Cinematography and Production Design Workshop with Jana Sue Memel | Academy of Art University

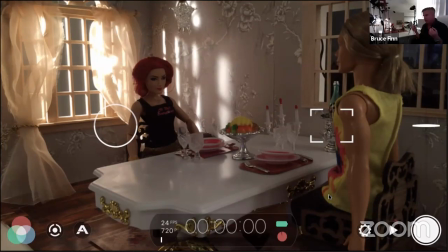20:20 They're photorealistic backings. And we use them for day and for night.
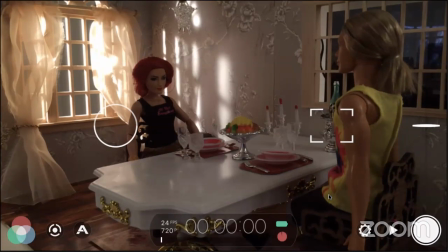20:26 If you light them from the front like this, you'll see that it looks like New York City
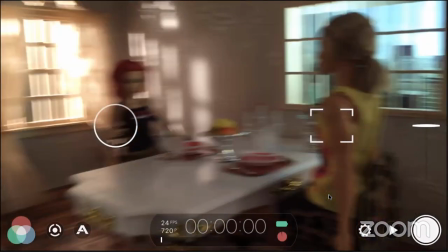20:33 during the day so look how amazing that is so not
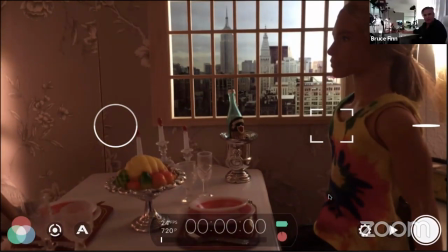20:39 wanting to go to all the all the way to new york city look what we have right there and we have backings like this at school where we can we can show a realistic background when we light it from the front it's for daylight when we light it for the back it's nighttime these
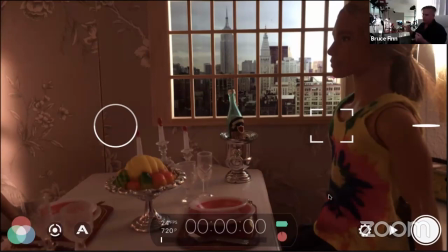20:55 things are wonderful for working on the sound stage where you have control of
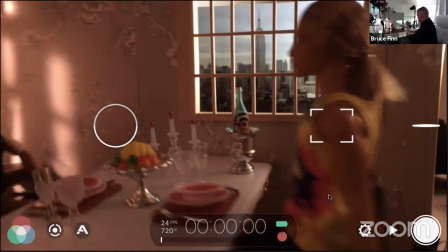21:01 sound and lighting and electricity and heat and air conditioning and
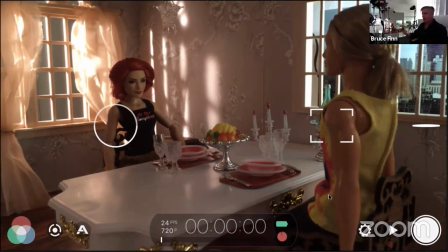21:06 parking and and all the wonderful things that we can do in a sound stage somebody's asking is source light the key light source light is not necessarily the key light the key light is usually the most important light on the set that is illuminating the actor and sometimes the source light is the
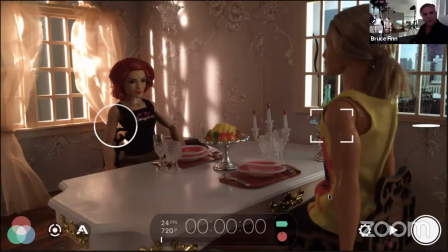21:24 key light when the actor is in the source. Sometimes there's other key light. That's a really good question.
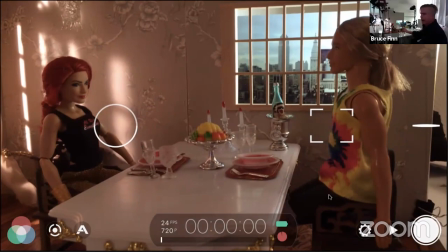21:32 In this particular situation, we're going to do something called back cross key lighting, which is that if you look up here,
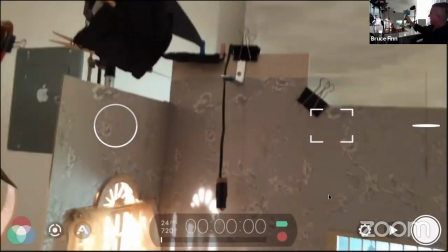21:40 there's a cross light, a back cross light right here for our actor here.
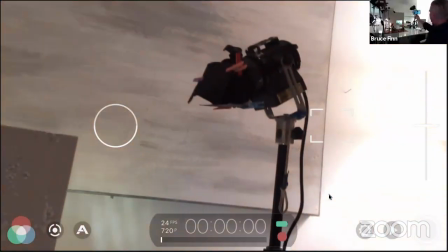21:46 And there's a back cross light right here for our actress.
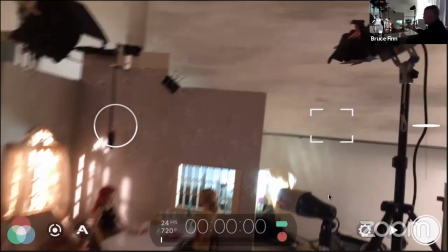21:51 And when the lights are are set up stage like this they're
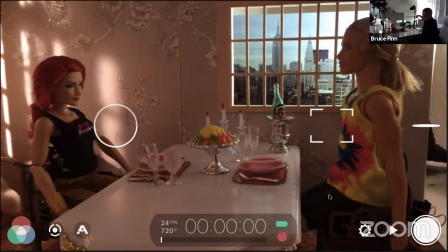21:55 called back cross key so let me turn on those back cross keys and you'll see what they look like in the actor's face so you can see her
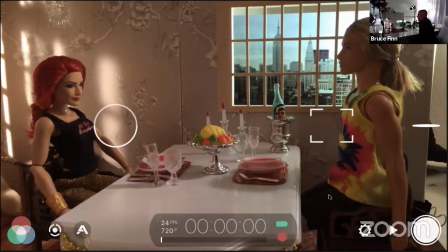22:05 back cross key just came on the beauty of this technique this back cross key technique is you're back lighting the gentleman on the right and you are front lighting our actress on camera left he gets the inverse same thing he gets a nice light in his face over here and these would be
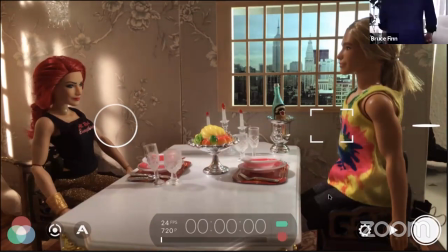22:23 considered the key lights in this particular situation so she gets a nice beautiful
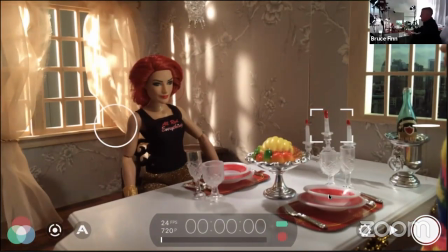22:29 key light here see it in her face he gets a nice beautiful key light
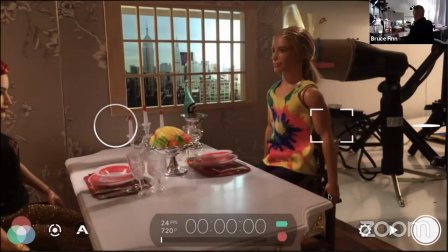22:34 over here oops you can see we're seeing up the set when we see off the set
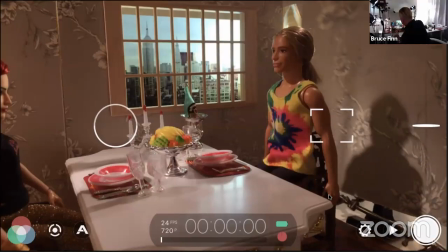22:38 sometimes we have the grips fly in a wall we call that a
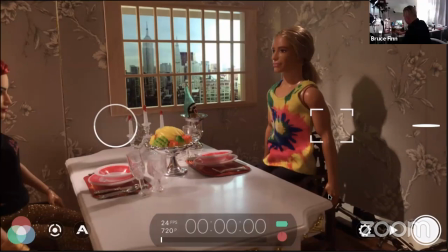22:43 wild wall okay so she gets a back cross key
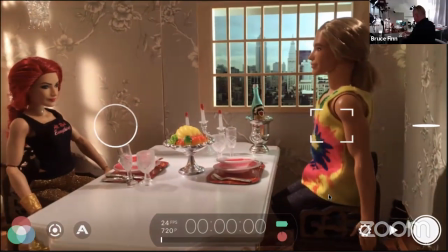22:48 he gets a back cross key there's very few lights that are that are on
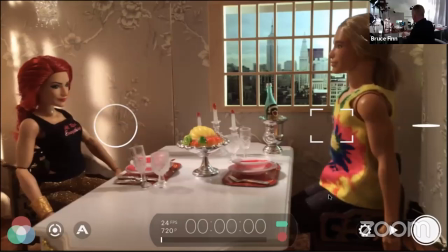22:53 in the set right now okay she gets illuminated really
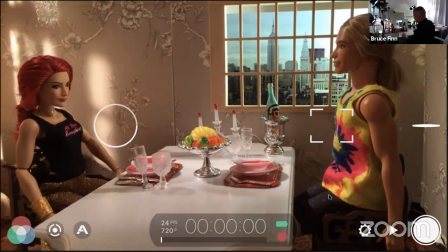22:58 beautifully he gets illuminated really beautifully and the way that these upstage keys
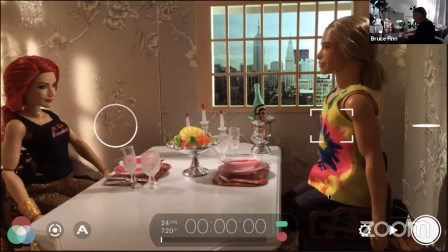23:03 are is you're not going to get a boom shadow from this key you're not going to
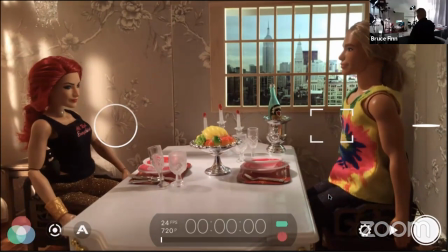23:08 get a boom shadow because the light is upstage so that when you put a boom in there. Bruce. Yes. Could you tell our viewers the difference between upstage and downstage? Sure. Upstage is away from you. Downstage is towards you.
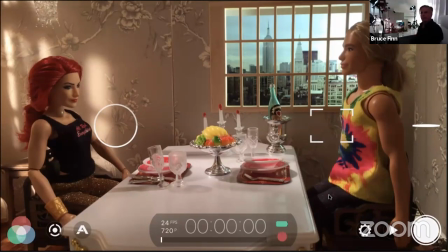23:26 Upstage is away from the camera. Okay. So when you put a boom into this, thank you Ken, when you put a boom into this you can see that my finger is going where a boom is.
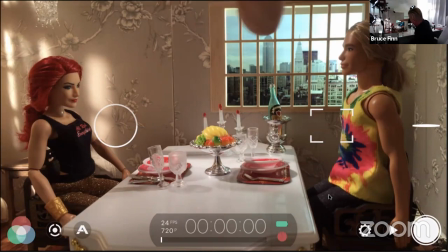23:36 You see no boom shadows because the light is coming from upstage. So this is really a wonderful technique that's used in the film business a lot.
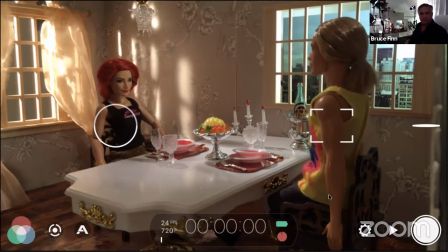23:48 Now, you might say this all is fun and good for a daylight scene, but how do we turn this into night? Okay. So one of the things that we do to turn this into night is of course, we turn off the, we knock down the sunlight.
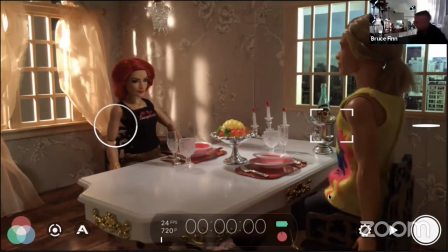24:04 So I'm going to come over here and I'm going to knock down the sunlight right here. I'm going to throw some wire into this light right here. I'm going to take off the shell.
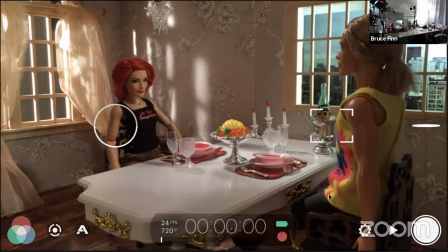24:24 I'm going to knock down the intensity of this light and I'm going to make it nice and
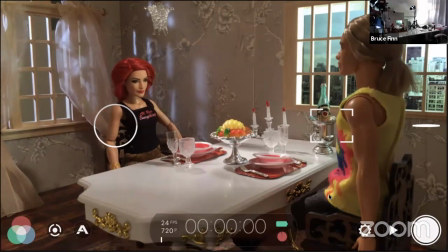24:30 cold. now moonlight is blue so i'm going to make this light nice and cold
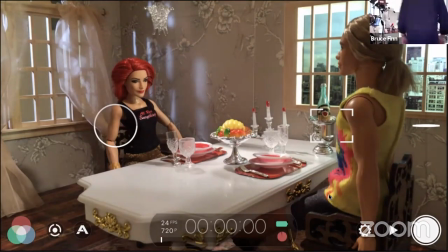24:37 turning this from day to night so that feels a lot more nighty for me i'm going to turn off our backing
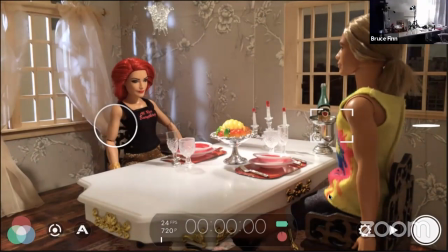24:45 light our front light and i'm going to rear light that backing
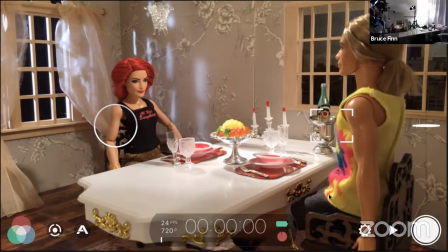24:50 because as we said before when you backlight
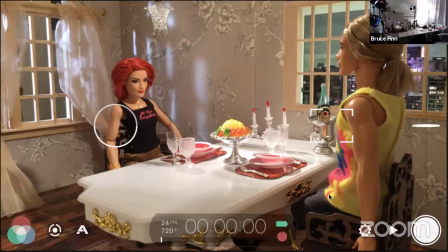24:54 it it appears to be night and when you front light it it appears to be day
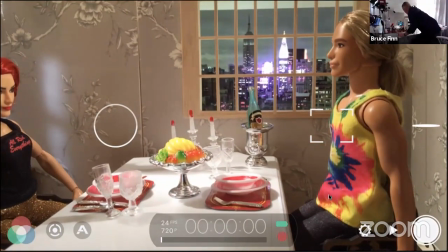25:03 so look how interesting that backing looks on the window i'm gonna take it and put it right in there a little
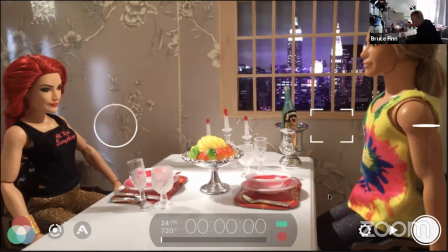25:11 bit better pretty interesting huh somebody's asking if you'll pan out for a second to see the lights.
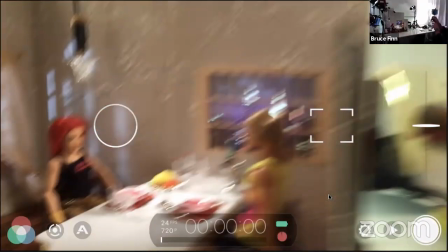25:22 Sure. You wanna come out and see where these lights are? Like that?
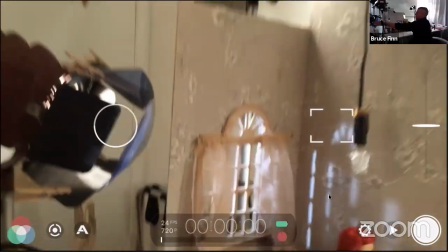25:28 So as you can see, this light right here is the moonlight source, okay?
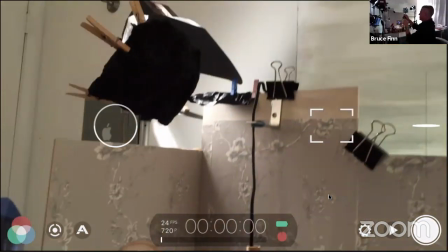25:34 This light right here is the upstage key for this actor.
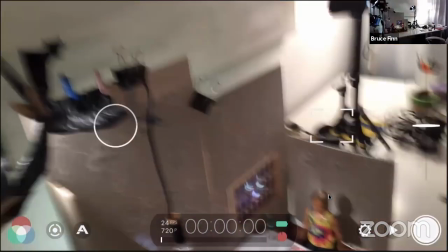25:41 Maybe you can see it better if we get at the light. You see this is the upstage key for the actor.
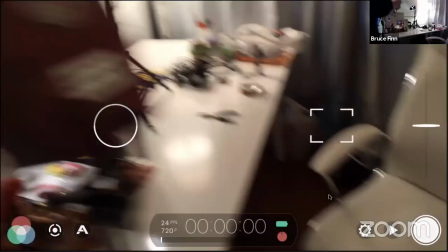25:51 okay
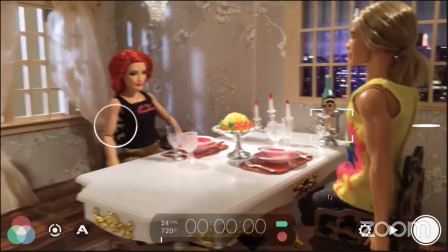25:56 so one of the cool things about what bruce is doing uh even though he's working in in a very
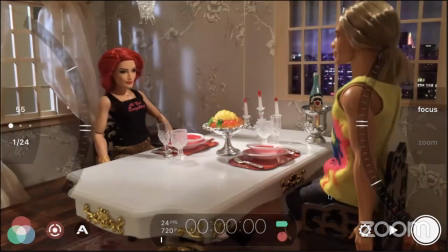26:04 small area as in miniature all of the rules of
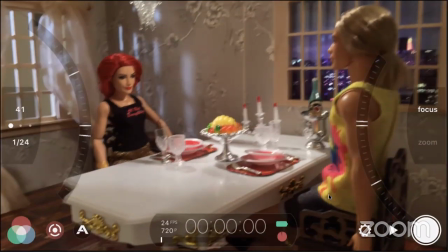26:08 lighting apply all the physics of light apply exactly the same so
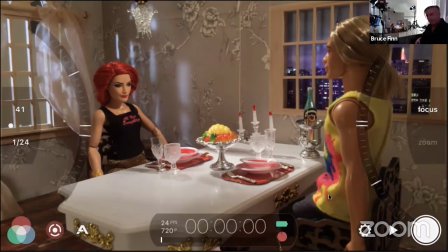26:15 one of the other wonder thank you ken um actually we've learned that that um although it's fun to be on the set too we can also learn quite a bit from working in miniature um one of the things that we would
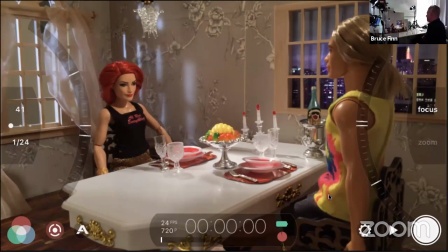26:29 do in this environment whether it was a an actual set or whether um whether it was on stage or a practical environment is we would use practicals to make things work so let's add a little source light a little practical
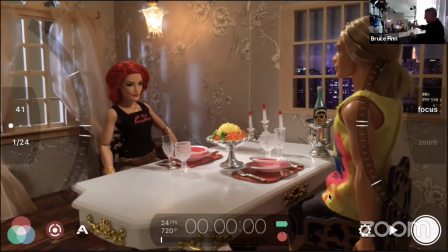26:43 light right here hey bruce yeah uh first of all you got to make sure people
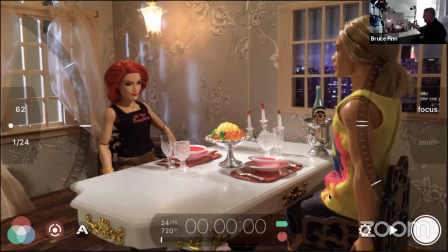26:50 know what a practical is practical is that chandelier that
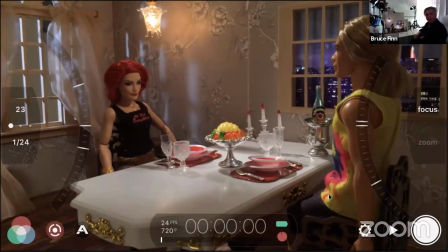26:57 we just turned on behind okay so a practical means a light
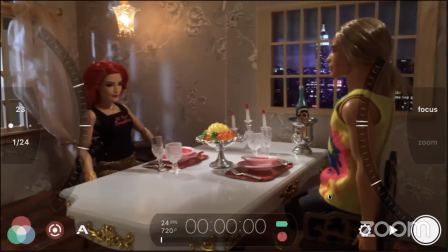27:02 that the audience can see in the room as opposed to a movie light which we don't want the audience seeing Yes,
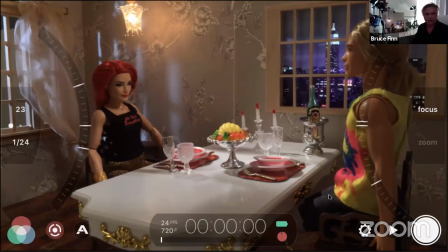27:10 that's on-camera light. Somebody else wants to know, does the temperature of the lights matter when changing from day to night as in color temperature? Yes, they do. Color is one of those wonderful things that you can use to your advantage artistically.
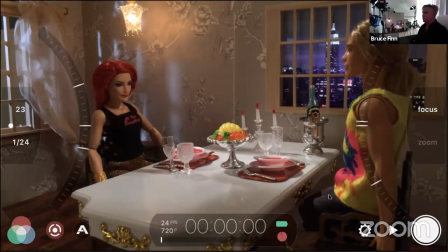27:26 So that's why we've used the blue light for the moonlight as opposed to the yellow light that we started with for day. and we're using a warm practical that light that's emulating a chandelier so that when you have
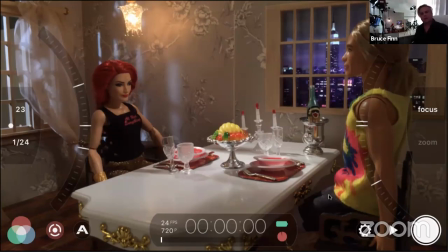27:44 that warm golden color and that cool it sort of makes the blue moonlight stand out. You can also see that the backing is very blue.